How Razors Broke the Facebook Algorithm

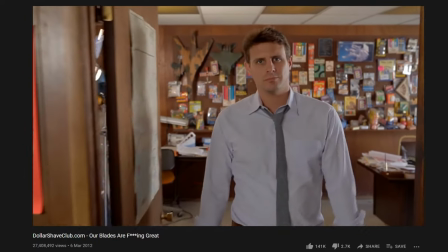Are the blades any good? No. Our blades are f***ing great.
Michael Dubin is unquestionably a great entrepreneur.
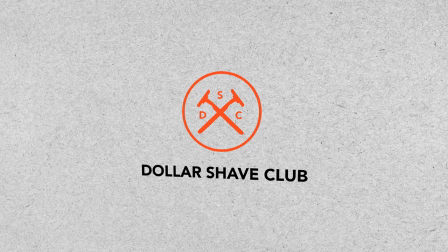He built Dollar Shave Club from nothing into a dominant player in the razor market and sold the company to Unilever for over a billion dollars. But everyone seems to think he just got lucky, and he tends to perpetuate this idea himself. Luck absolutely factors into it, and any entrepreneur that tells you that they didn't get a little lucky is not being truthful probably with you." But I've watched Michael Dubin's career closely over the past decade, and I don't think luck had anything to do with his success.
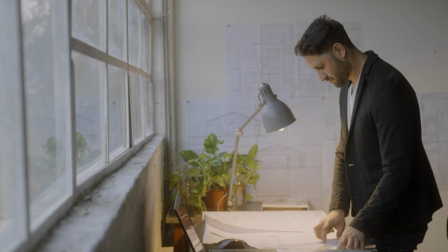He planned and executed every step of Dollar Shave Club's growth methodically, and always played to his strengths.
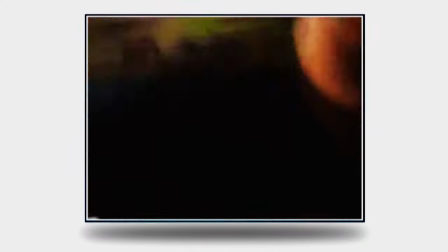Sure, he took a non-traditional path to entrepreneurship, spending years doing stand-up comedy and working at advertising agencies,
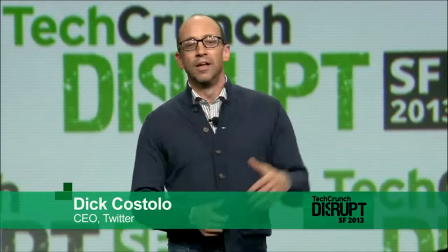but plenty of successful entrepreneurs come from unique backgrounds, and there are even other successful people in technology who studied improv,
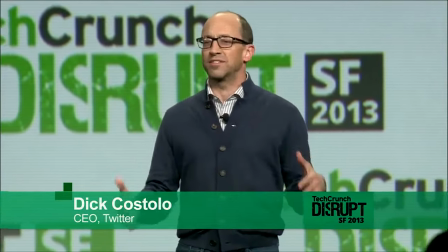like Dick Costolo, the former CEO of Twitter.
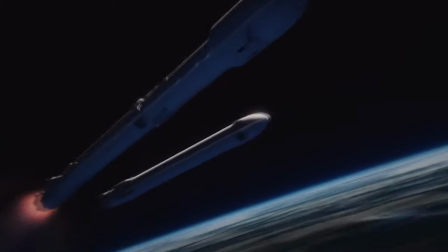Entrepreneurship is all about playing to your strengths, and nearly every skill can be repurposed to have an impact on your business, if used properly. Dubin himself admits that his improv background helped him as an entrepreneur. I think there's a lot about studying improv that can help you in business. Just the ability to tease out of thin air the most important ideas and the most resonant ideas in any setting is something that you hone in improv and you don't have a lot of time to do it. Leveraging whatever is unique about your background is clearly important, but that's still very general advice.
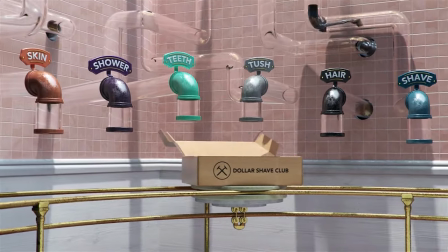We need to dig deeper to understand exactly what Dubin did to make Dollar Shave Club so successful.
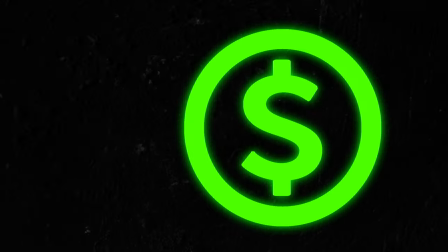Fortunately, the whole story, from idea to billion dollar sale, can be boiled down to just three key strategies.
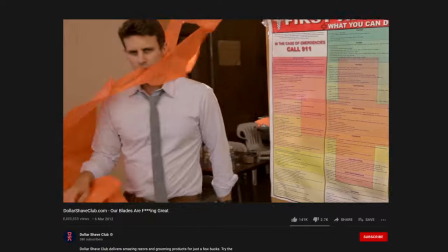Whenever people discuss Dollar Shave Club, a lot of attention gets paid to the viral launch video that Dubin produced in 2012.
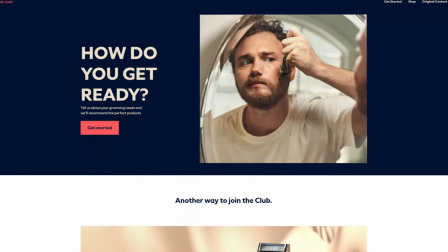The video got millions of views as soon as it went live and drove over 12,000 orders which crashed their website. These are amazing results for any product launch, and naturally,
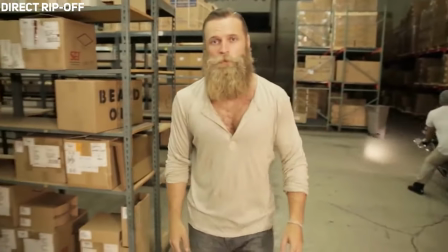the Dollar Shave Club launch video led many entrepreneurs to believe that they needed a flashy launch video in order to announce their business to the world. But unless you really dissect what's going on in the video and how Dubin crafted the story around Dollar Shave Club, you'll just be wasting your time.
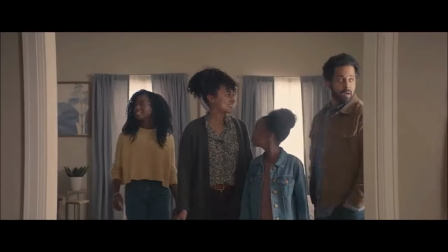It's notoriously hard to make an advertisement go viral. world.
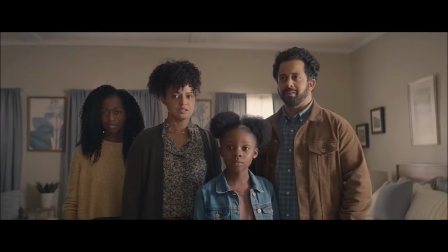Big brands spend millions of dollars producing ads that they hope will break through the noise, but every year, most ads fall flat and only a few are remembered. But Dubin knew that his ad would get views because of his first key strategy. He's a master of storytelling. The idea behind Dollar Shave Club is extremely simple.
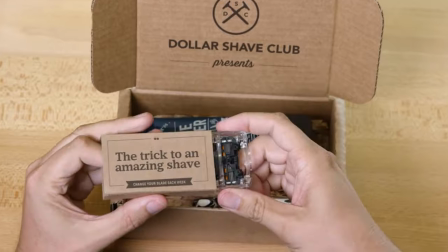It's really just low-cost razor blades shipped to your door regularly so you don't forget to buy new ones. That's it. But even if you have a really basic business model, you still need to tell a compelling story in order to get your customer's attention.
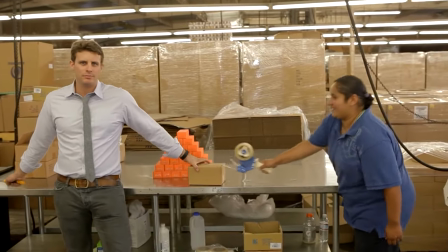Let's break down Dollar Shave Club's launch video to illustrate what I mean here. Right off the bat, Dubin clearly understands how short attention spans are on the internet.
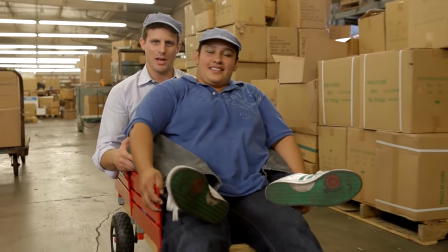He introduces himself, asks a question, and then answers that question in just 10 seconds.
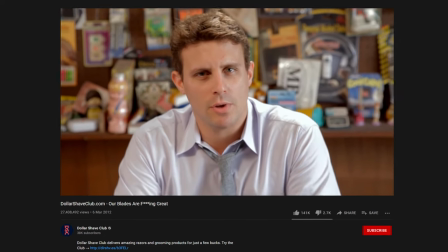Hi, I'm Mike, founder of dollarshaveclub.com. What is dollarshaveclub.com?
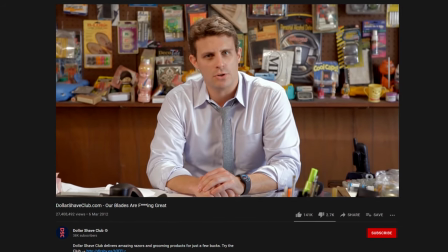Well, for a dollar a month, we send high quality razors right to your door.
This opening shot is great because it's very dynamic.
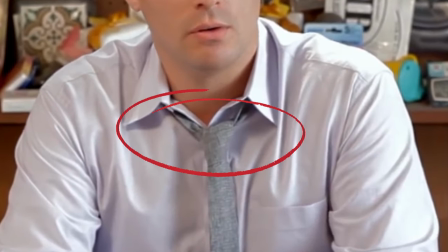He's wearing a collared shirt, but his tie is loose, signaling that he's not like other stodgy corporate brands.
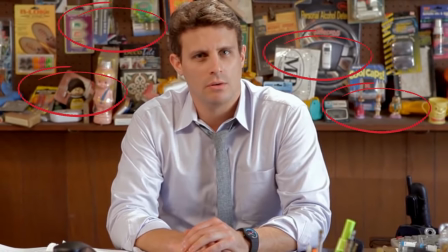There's also a ton of random toys in the background to add texture to the shot and make you think, maybe this guy's a crazy inventor or something. You instantly want to know more. And he rewards that curiosity immediately by restating that the blades are just a dollar and then asking another question.
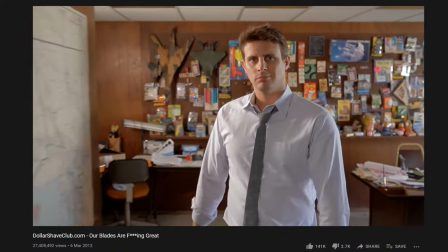Are the blades any good? No. Our blades are f***ing great.
Dubin really leans into his comedy background here, and makes sure that he's injecting humor every few seconds. Even if one joke doesn't quite land, the viewer wants to hear the next one, so they stick around. The entire ad is a masterclass in great editing.
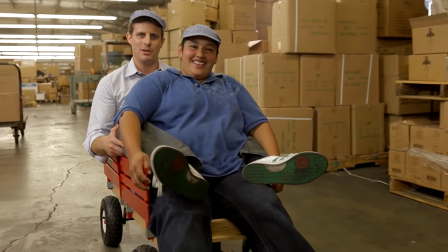Both the camera and the subject are always moving, which keeps the viewer engaged, and every scene has an interesting transition from one area to the next.